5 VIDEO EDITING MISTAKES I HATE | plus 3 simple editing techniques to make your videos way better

Ahoy! Great video editing has nothing to do with learning fancy video editing program.
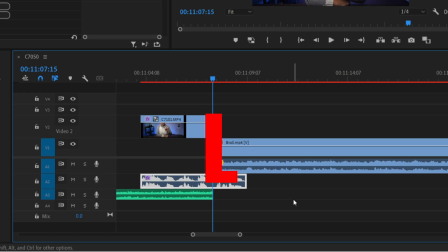7s
It is all about learning basic editing concepts you can do in any editing software. And then practice, practice, practice. Filming is important, but what will truly make or break your video is video editing. So in today's video, let's go through some mistakes. Let's go through edit before and after applying more effective technique. And for the new faces, welcome. My name is Zdenka Darula. If you're all about video and photography, consider subscribing. Let me start by saying this. Don't include all the shots you took.
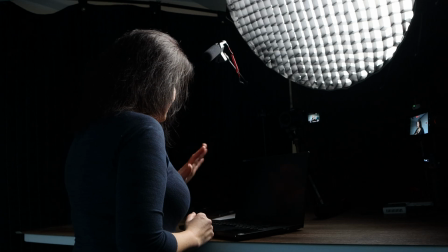45s
Shots from different angles, with different lenses, with different cameras. Some creative shots.
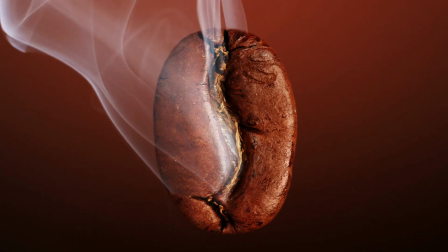54s
You might be thinking those are amazing shots and they need to be included, but does it really go with your story? The pace of the video will be slow. You're not gonna get straight to the point of your story, which will result in a boring, long video. Obviously, people will click away.
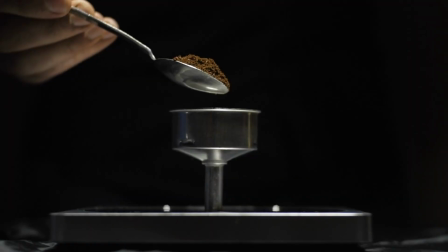72s
You might be proud of those slow motion coffee shots, but does it really, again, go with your story? Comment below how many times you've seen coffee B-roll montages on YouTube.
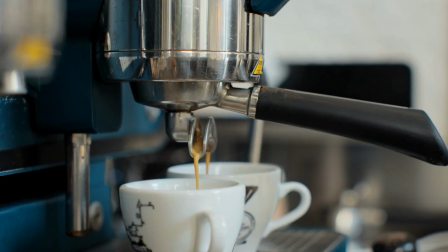85s
If it goes with your story, great. If it doesn't, out.
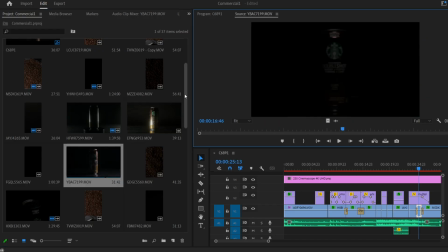91s
Respect your audience by not keeping those clips or way too long scenes just
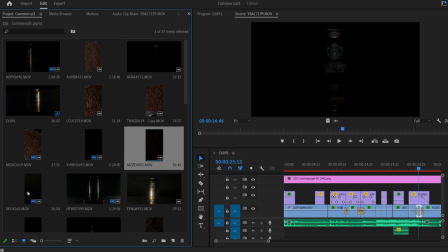97s
for the sake of showing off your skills or showing off the quality of your expensive lens. On the other hand, don't remove all the best shots. If you need those shots for a very specific reason or if they are going with the story, then yes, don't hesitate to include them. Let's get to cutting the clips. Can you take a moment, think and answer a question? When to cut the clips? What is it that makes you decide on when to make a cut? I bet most of you were thinking I'm gonna be talking about cutting to the music, cutting to the beats.
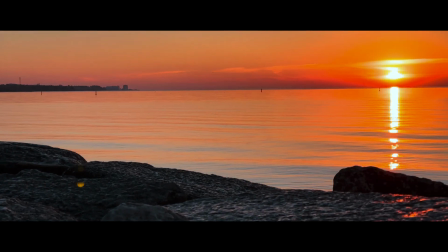135s
Cutting to the beats creates a rhythm to the video. It makes it feel more purposeful.
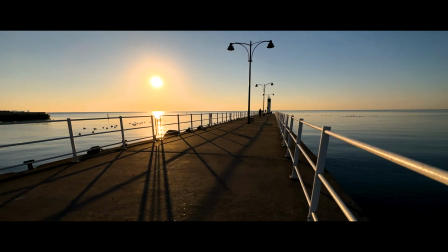142s
It makes you flow nicely. But if you always cut on a beat, it will be boring and everyone will expect to see a new clip.
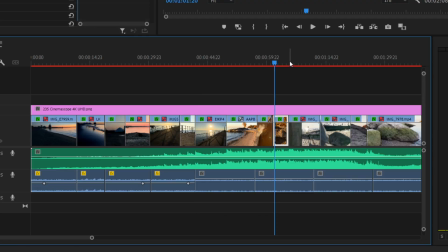150s
You can change the sequence and cut on different beats to mix it up. This is not, however, what I wanted to talk about. I wanted to talk about two other techniques. First one, let's say I shot the same action with two different cameras,
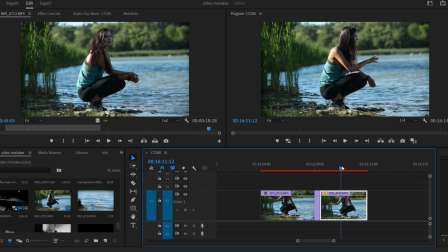167s
or I shot the same action 2 times with different lenses, different focal lengths, or different angles.
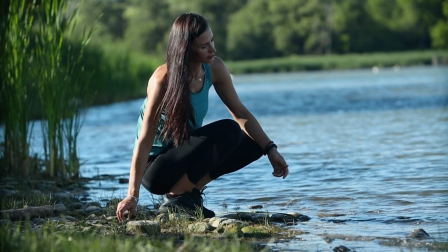176s
Many options there. I'm going to make a cut like this. First clip, and then second clip, which is the action. What will make the cut way better is if I cut on the action.
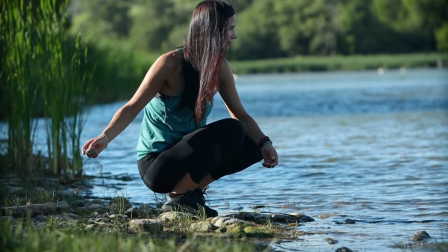189s
It will be more interesting and you will emphasize the action. And you can do the same thing when you are talking, you are teaching. You can zoom in right on the punchline. A little bit too close. Yeah, that's better. I use it sometimes when I just want to say something personal or something very important, or I want you, the audience, to get into my story. I just want to kind of talk like a friend to a friend, maybe, one-on-one type of thing. So that's a good way to use it.
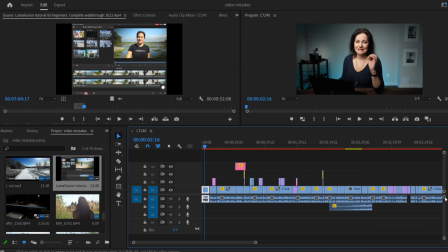228s
When you edit, keep in mind that there is a human on the other side with feelings. Edit for that person. The second technique, don't always keep all the clips very quick, very short. If there is an action or if there is an expression, don't just cut it, keep it a little bit longer.